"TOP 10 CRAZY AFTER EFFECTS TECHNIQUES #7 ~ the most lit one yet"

We just love it that much. Okay. We got one from Integnity, otherwise known as Tombalev on Reddit. He has a quick tip for a better fade in and out.
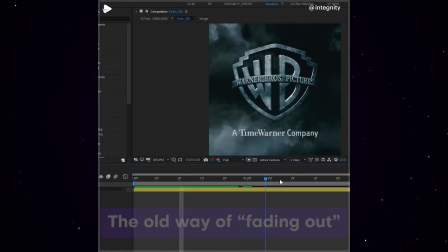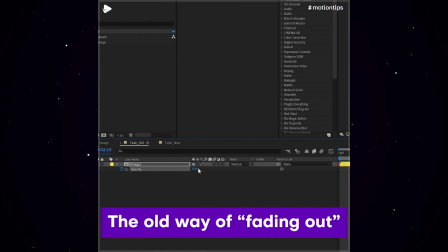So this is a tutorial? It's a super quick tutorial, guys. Stick with us here.
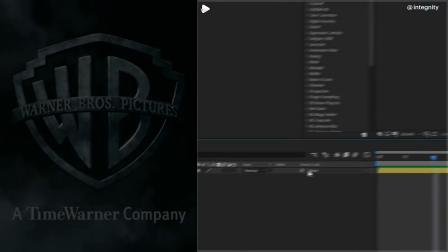It sounds super simple, but surprisingly fade-ins and outs are things I do all the time, and yet I had no idea I was doing them the wrong way this whole time.
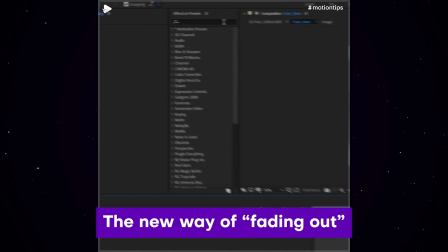What does the image wipe do? I've honestly don't think I've ever used the image wipe in After Effects.
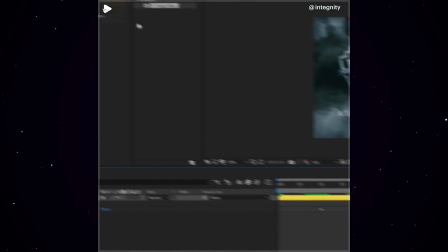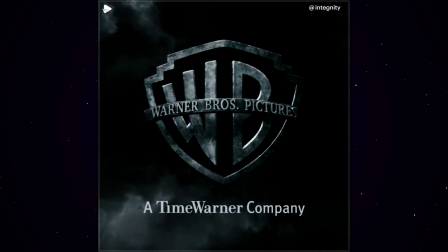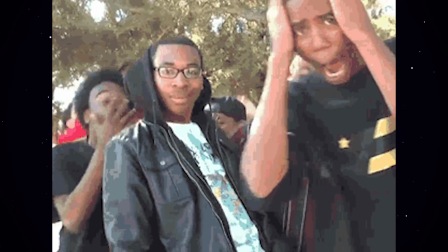Okay, cool. Super simple technique.
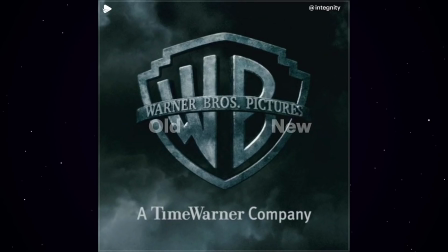I don't know if you guys can tell the difference, but instead of everything kind of just fading out at the opacity of changing from 100 to 0%,
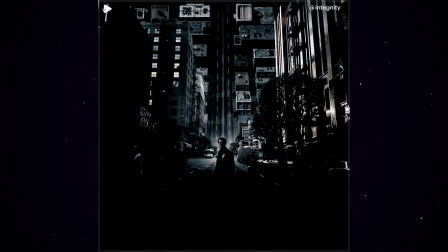we actually get this nice lighting effect to where the highlights stay on a little longer, and then we get the mid-range fading out, and the low range is actually the first one to go.
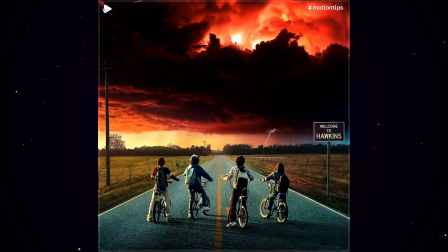So this is really cool at how simple of a technique it is and how big a difference it makes. It's more dynamic. Oh yeah. Holy shit, I think I'm gonna be trying this from now on. So really dope work, man.
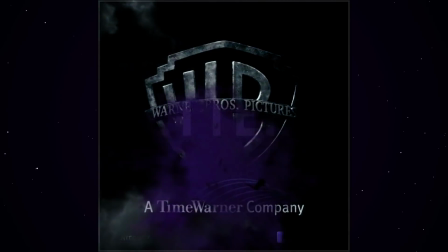I love it a lot. Super thanks for teaching the community. Mad impressive. All right, on to the next one.
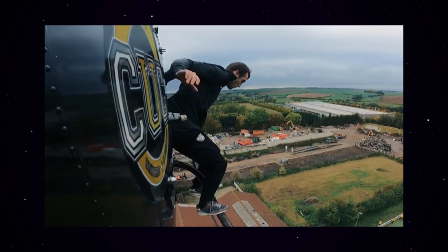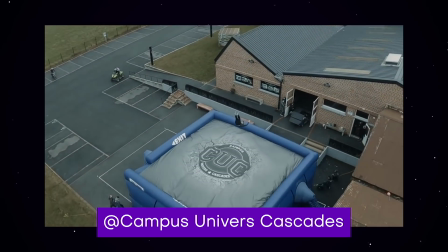Okay, so this next one is super dope. It's from a French stunt school, I think.
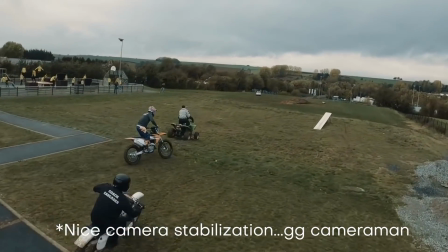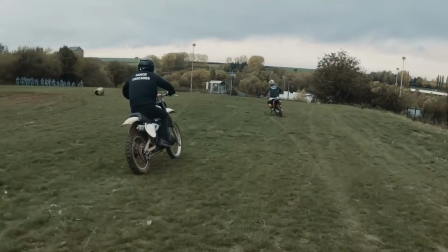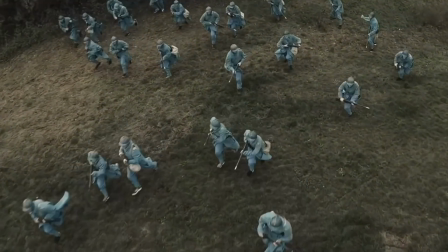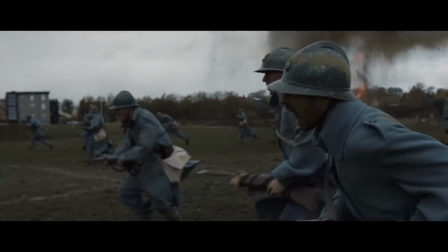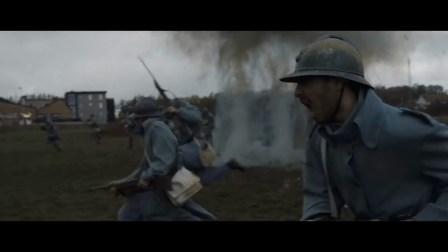Off the bat, I gotta say it's super impressive how this stunt school is using After Effects to add all of these super cool
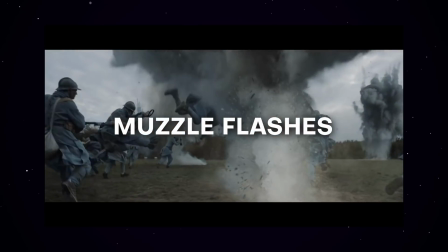explosions and blood effects and muzzle flashes to what would probably be a pretty boring stunt scene,
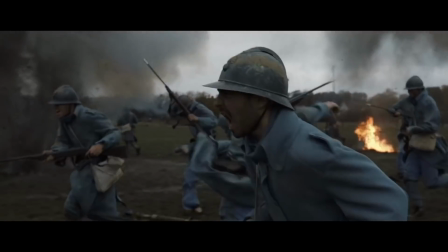because those effects are just making everything come together.
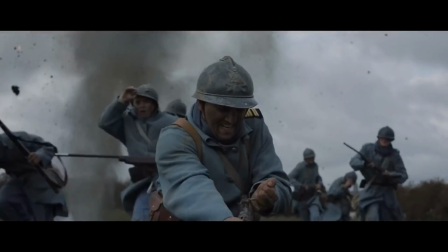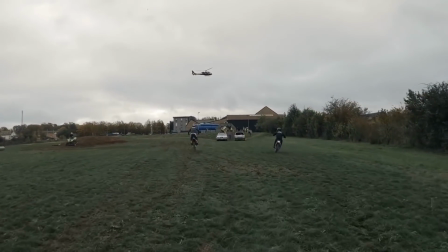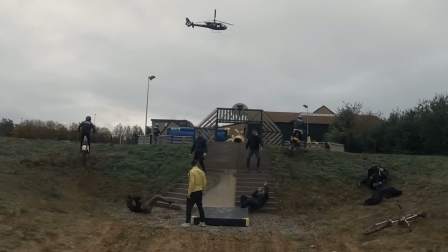Holy shit, what are these guys doing? They're going crazy over here. Parkouring it up with a helicopter.
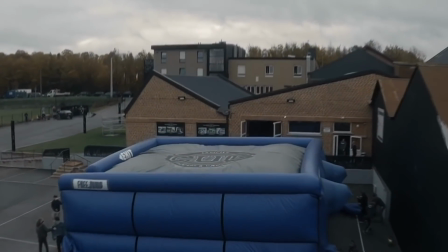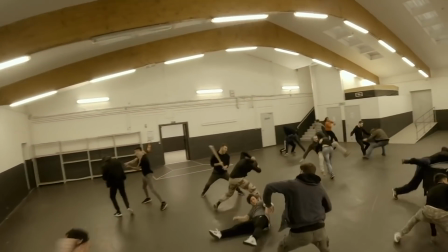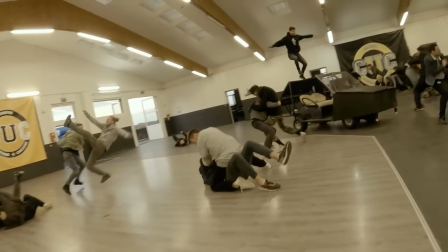This shit's wild. Yo, holy shit.
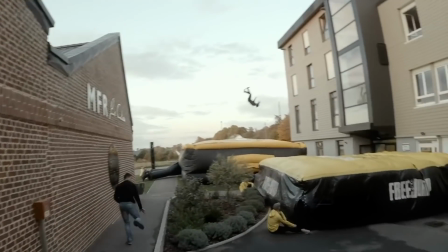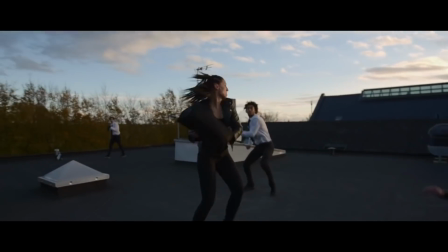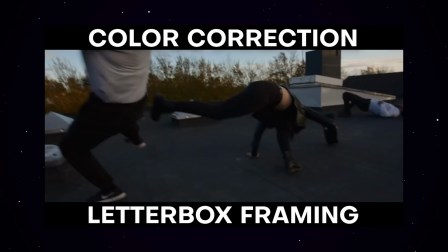Yo, I like how they make the color correction change for this part just so we get the sense that this is like their movie-esque scene.
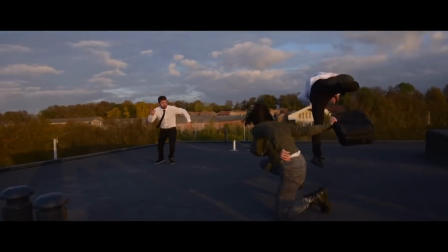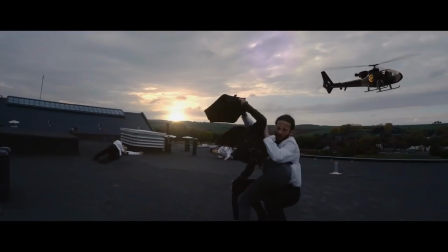Dude, she kicks ass over here. I like how they have that dust and debris from the helicopter shots on the roof there.
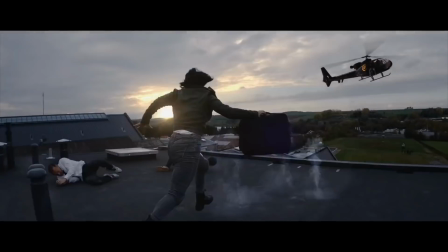That looks super cool.